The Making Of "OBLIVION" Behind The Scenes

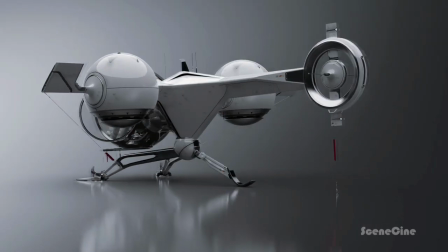It's a futuristic take on aviation, so we reduced everything to the minimum that we could find on real helicopters. We actually got to build a full-size ship.
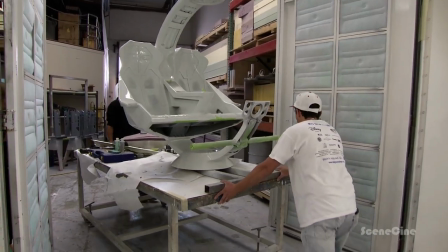We had met a company called Wild Factory on Tron.
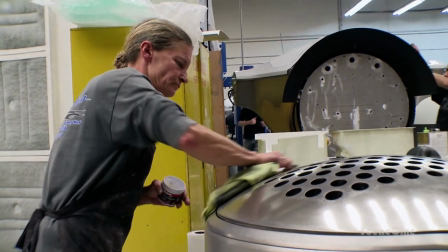One of the things that they brought to the table was they had been making car prototypes for car shows, and it took several months to do.
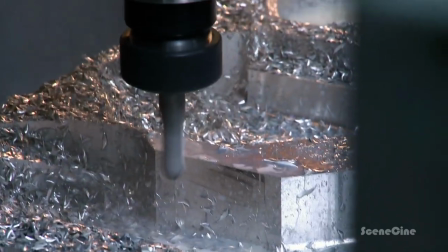We spent six months. We had designed the bubble ship down to every bolt, and these guys were able to take those kind of plans and build this spectacular vehicle.
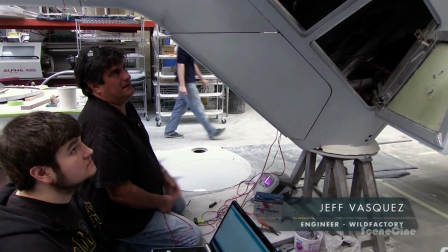What Bradley and I are doing is actuating these doors and
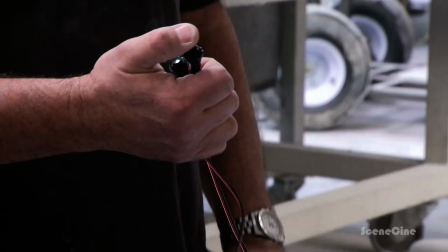automating them so that they will open during the filming.
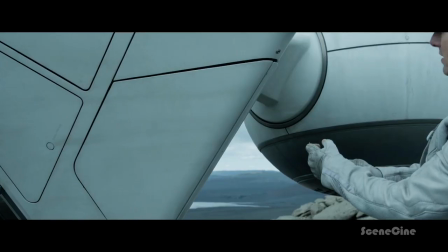This is a motorcycle bay, I think, where they bring out a motorcycle.
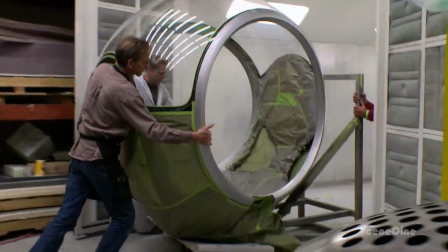The bubble gives so much visibility to Tom Cruise's character because it's a patrol vehicle.
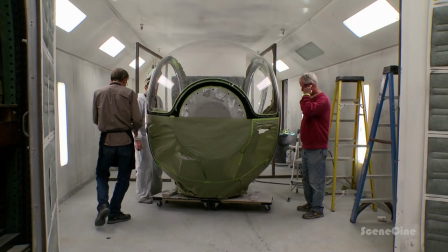Everything he needs is visibility. The diameter of this glass sphere is almost two meters.
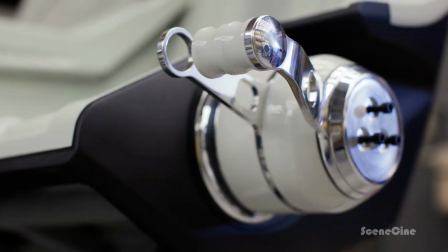Tom, he had some input on the controls to make sure it felt as realistic as possible with the foot pedals and the control stick.
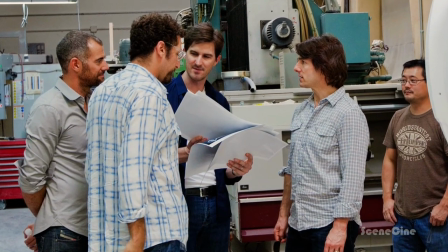The drawings and the concept art, Joe would just show me the stuff, and I just thought, oh, man, this is so cool. You know, I'm a pilot. I love stuff like that. and they designed it to fit to my body.
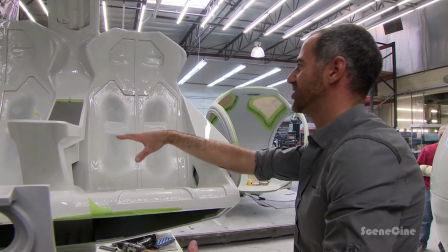Tom spent so much time in this vehicle that we had to design the seats so it's as comfortable as is a TV couch at home.
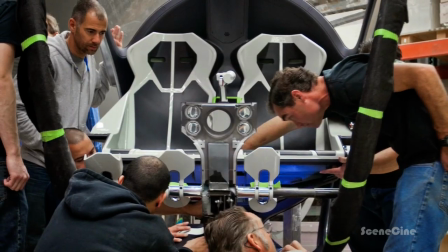I mean, the lumbered support, the height of the seat rest, everything was totally tailored to him.
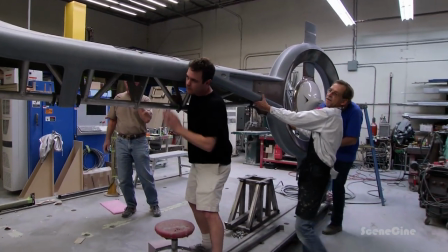For the first time,
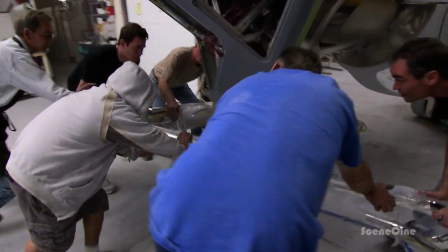the team now tries to put the whole fuselage on the landing gear and to find out if the weight of the ship will be carried by that.
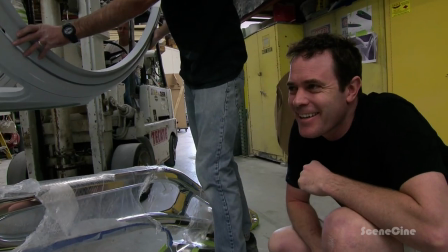There we go.
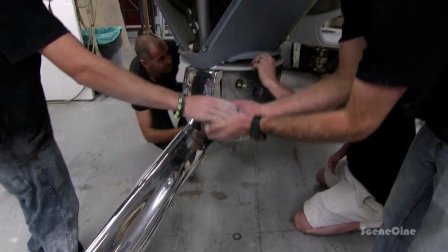It's a huge relief to confirm that this is going to work in these directions. We're finishing this now in California.
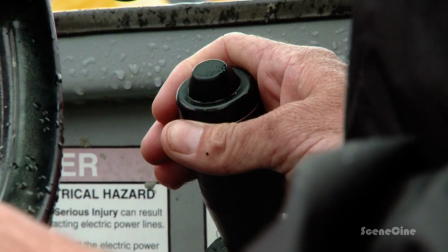Then it goes to Louisiana for the interior shooting. The boat ship comes to Louisiana. We're going to build this thing from the ground up. It'll be an all-day process for us to build this thing.
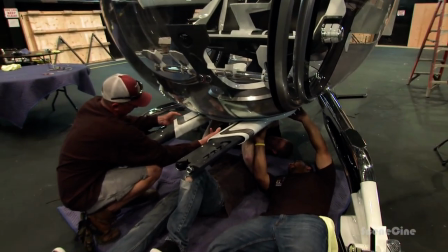Not even the guys from Wild Factory have seen this thing assembled yet, so it's going to be a surprise for everybody involved.
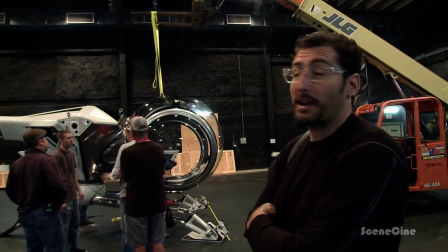Look at the time where these guys will start working like a pit crew and figuring out how fast they can tear it down and rebuild it on location.
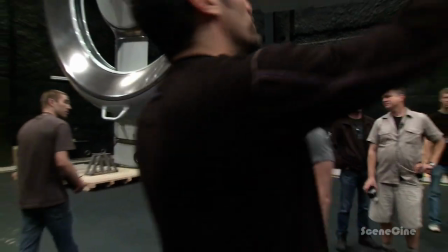It's beautiful.
Tom had been involved with the project, so had seen the illustrations and the design evolve of over the past year,
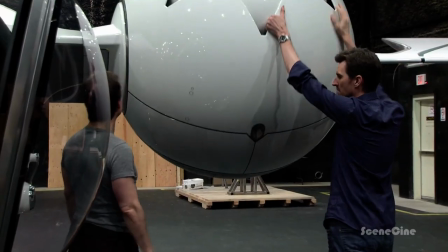but yeah, to bring him into that sound stage and show him the fully built, fully lit up bubble ship was a real thrill.
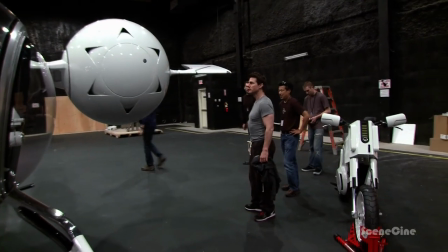This is stunning. Great work, guys. Great work.
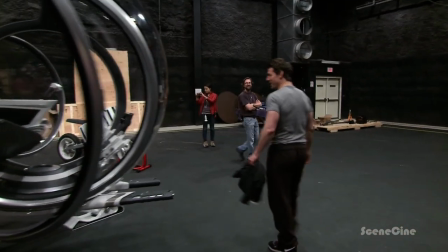God, that's beautiful. Come on. Can I get in? Yeah.
As beautiful as it is on screen, to be able to sit in it, it's so beautifully designed.
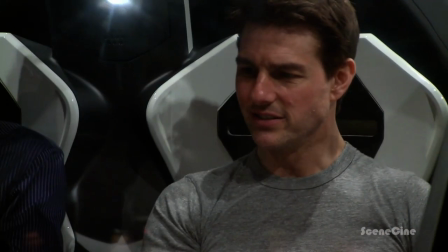Every piece of it was so smooth and elegant. He loved sitting inside that thing.
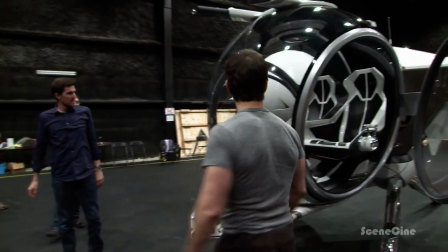I think he really got a kick out of it. And it was really exciting to get to share that moment with him.
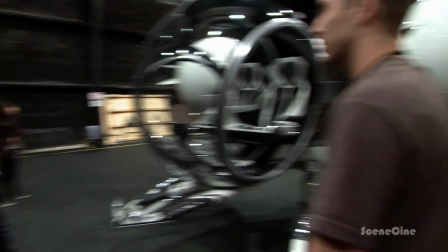How much does it weigh? The whole ship? About 4,000. Close to 4,000 pounds. The landing gear alone is 1,200.
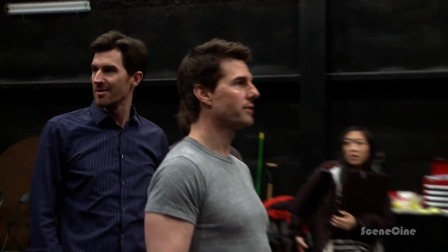All right. Well, good job, guys. All right.
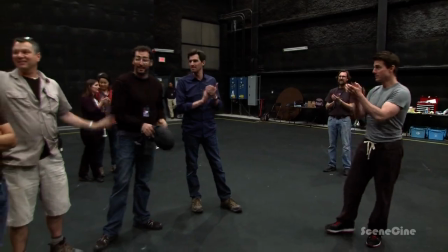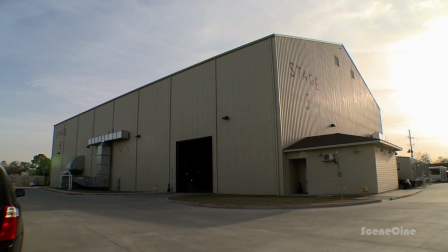So here we are in Louisiana on stage five and Bubbleship in all its glory behind me.